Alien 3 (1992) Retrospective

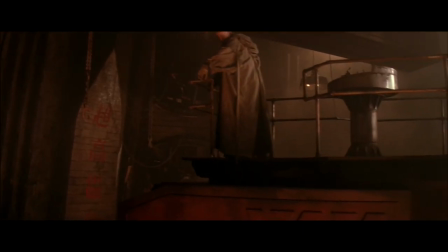24:50 This scene includes some big swings and a missed cinematography that unfortunately damage the scene's poignancy.
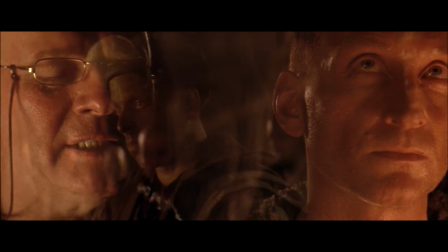24:56 The most egregious is this weird three close-up crossfades of Andrews, Ripley and Clemens while the camera trucks across a shot of random prisoners.
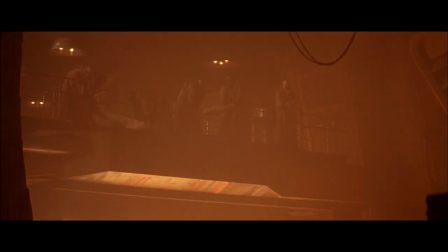25:04 This shot doesn't work for one main reason. This scene is all about Ripley and her suffering.
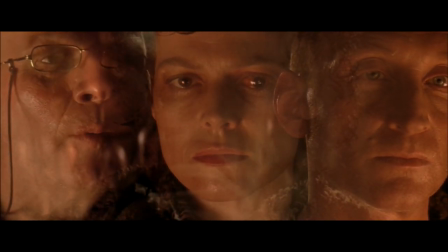25:10 This shot would imply that these three characters are all suffering from the same loss, yet only one of the three truly is.
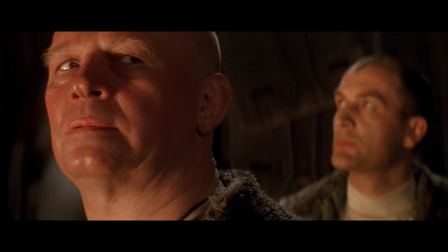25:17 After Andrews finishes his unceremonious speech, Prisoner Dillon enters, providing a more contemplative address that provides Ripley with some comfort.
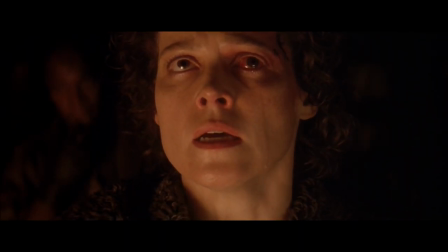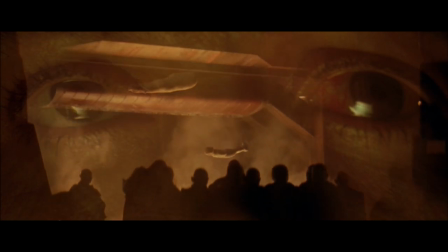25:32 If it has not been made clear by now, Alien 3 is heavily intertwined with religious overtones,
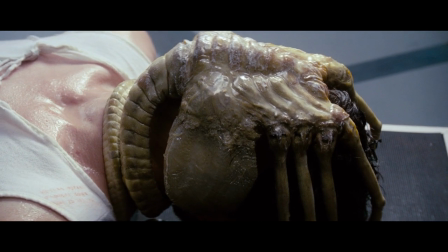25:38 replacing the psycho-sexual imagery and themes of the previous two films with incendiary symbolism and themes of apocalyptic Christianity.
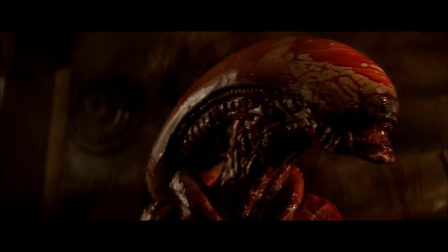25:45 And in concept, it's an excellent fit for the Alien franchise.
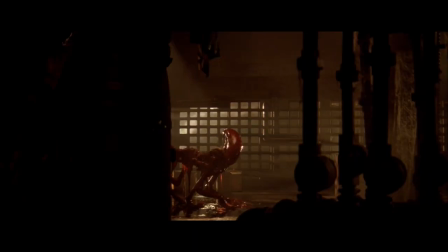25:50 The Alien series has always dealt with existential tones and themes, so turning the Xenomorph into an expression of divine will and judgement is very interesting,
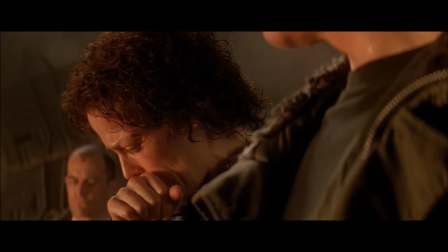25:58 especially in a film with such heavy-handed, bleak and depressing tones.
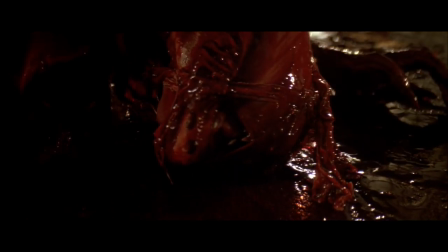26:02 How can anyone find hope or triumph in a universe where the closest thing to divine will is a monstrosity?
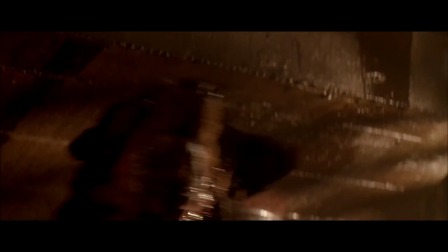26:08 The film reinforces this false sense of hope during Dylan's hopeful speech, juxtaposing hopeful eulogy with the cruel birth of the xenomorph.
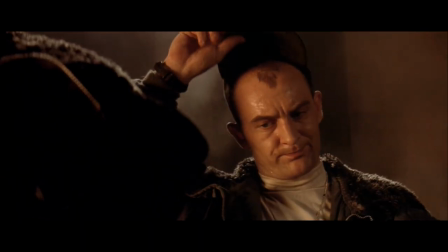26:17 Unfortunately, while it's interesting conceptually, Alien 3 has not developed these ideas far enough for the film to work,
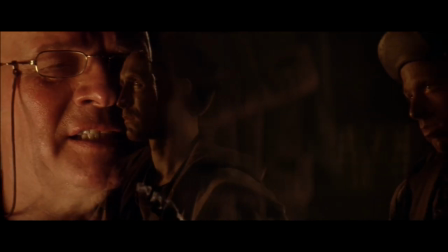26:24 unsurprisingly due to its horrific production and butchered editing.
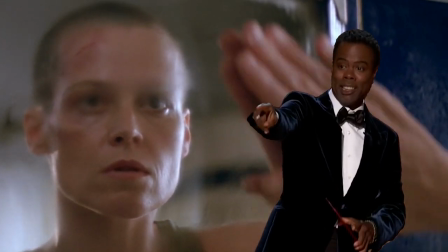26:27 With the funeral over and Ripley shaving her head, let's switch the assembly cut.
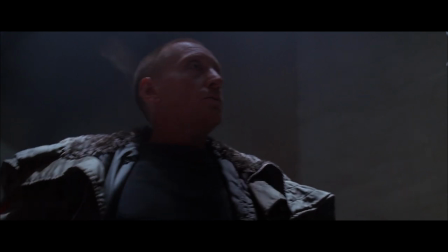26:36 Some fundamental changes occur from this point in the assembly cut. The facehuggers host has changed entirely from a Rottweiler to an ox.
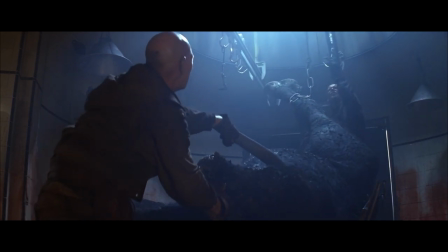26:44 The oxen's death surprises the inmates, as they point out that she was in her prime.
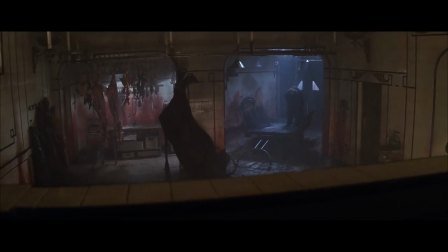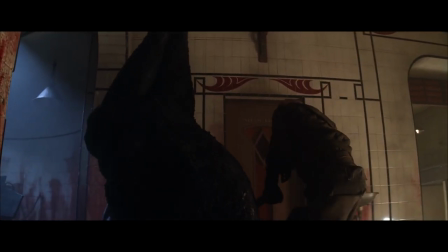26:55 The switch of the ox from the dog is interesting and helps maintain the symbolic Christian imagery that Fincher was going for.
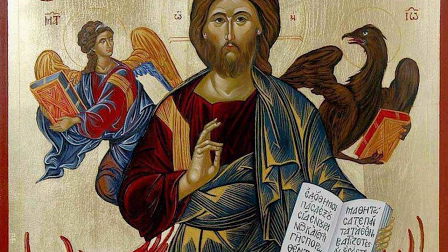27:02 The ox is a significant symbol in Biblical texts and art.
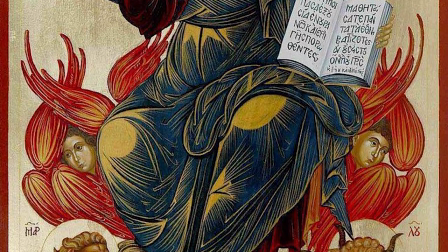27:06 The animal is attributed to Saint Luke, one of the four Evangelists or authors of the original Christian Gospels.
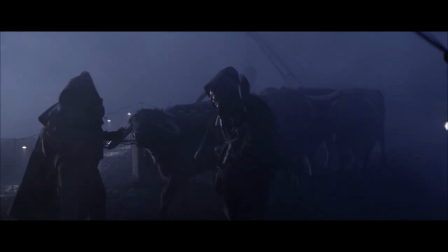27:12 The Ox is seen to be a symbol of redemption and life through sacrifice, echoing the themes of the film.
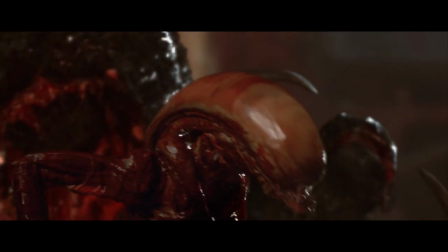27:19 Witnessing a Xenomorph being born from a religious symbol of redemption and sacrifice is fantastically twisted and
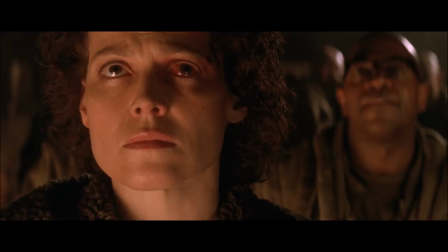27:25 does a far better job narratively juxtaposing Dylan's eulogy of hope during the funeral of the birth of the Xenomorph.
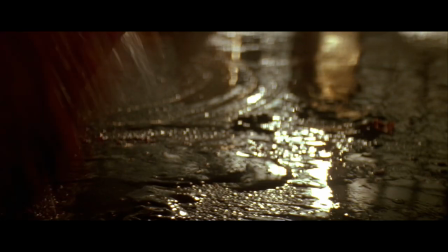27:31 Both versions are extreme and excessive, but one makes far more sense thematically.
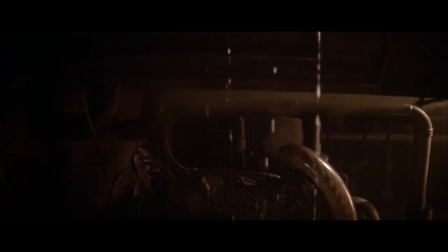27:36 The only real issue is that the Xenomorph doesn't change physical appearance from the dog to the ox.
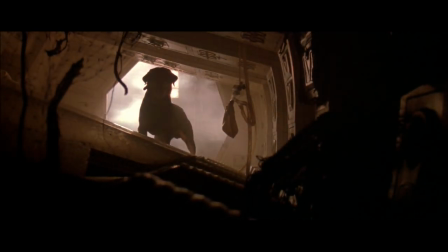27:41 Both versions have the exact same Xenomorph, which is disappointing when you would think that a Xenomorph dog and a Xenomorph ox would look entirely different from one another.
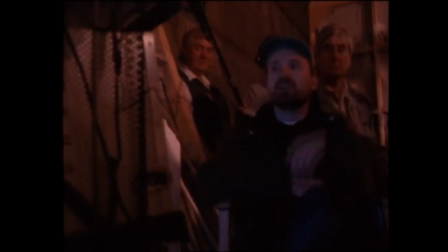27:50 But again, this is just one of the many issues that stems from the film's terrible production.
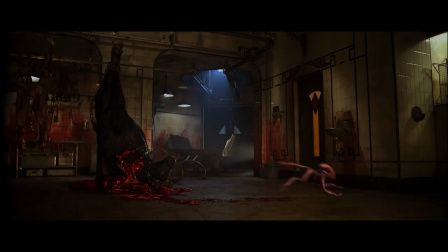27:55 With the birth of the Xenomorph, we're now caught up with theatrical.
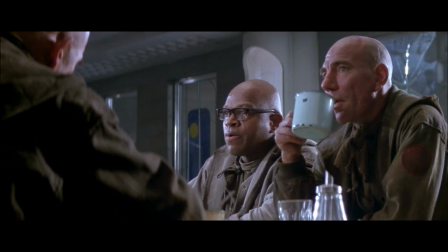28:00 Ripley enters the cafeteria and receives an icy response from the prisoners due to their sacred pledge of celibacy.
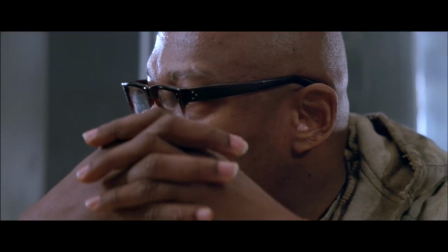28:06 This scene finally allows Sigourney Weaver to bring back Ripley's attitude.
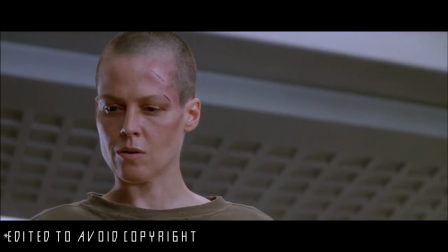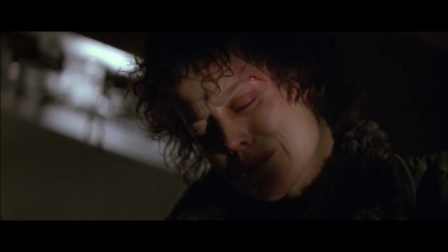28:19 As Ripley is in a terrible traumatic state for most of the film, it's great to get glimpses of that hard-ass attitude. Ripley then spends a quiet moment with Clemens, talking about the prison and how the inmates developed their religious devoutness.
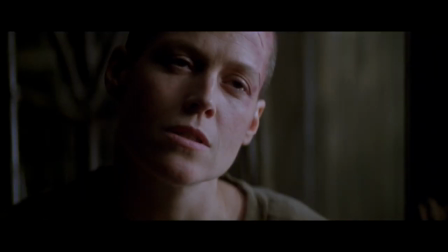28:32 When Clemens tries to pry into Ripley's history. She dodges the question by offering him sex, which Clemens eventually accepts.
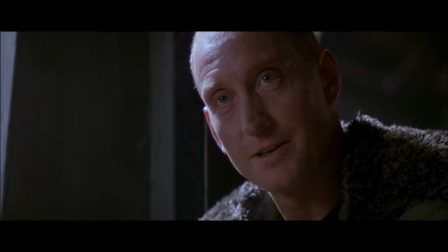28:41 Very direct.
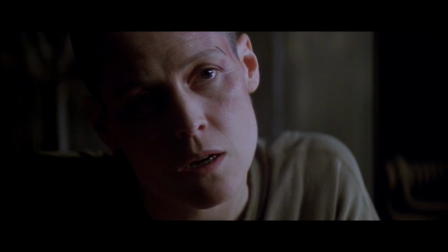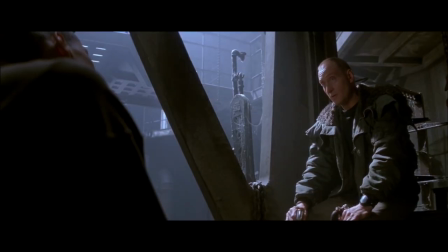28:55 I enjoy Clemens and Ripley's dynamic.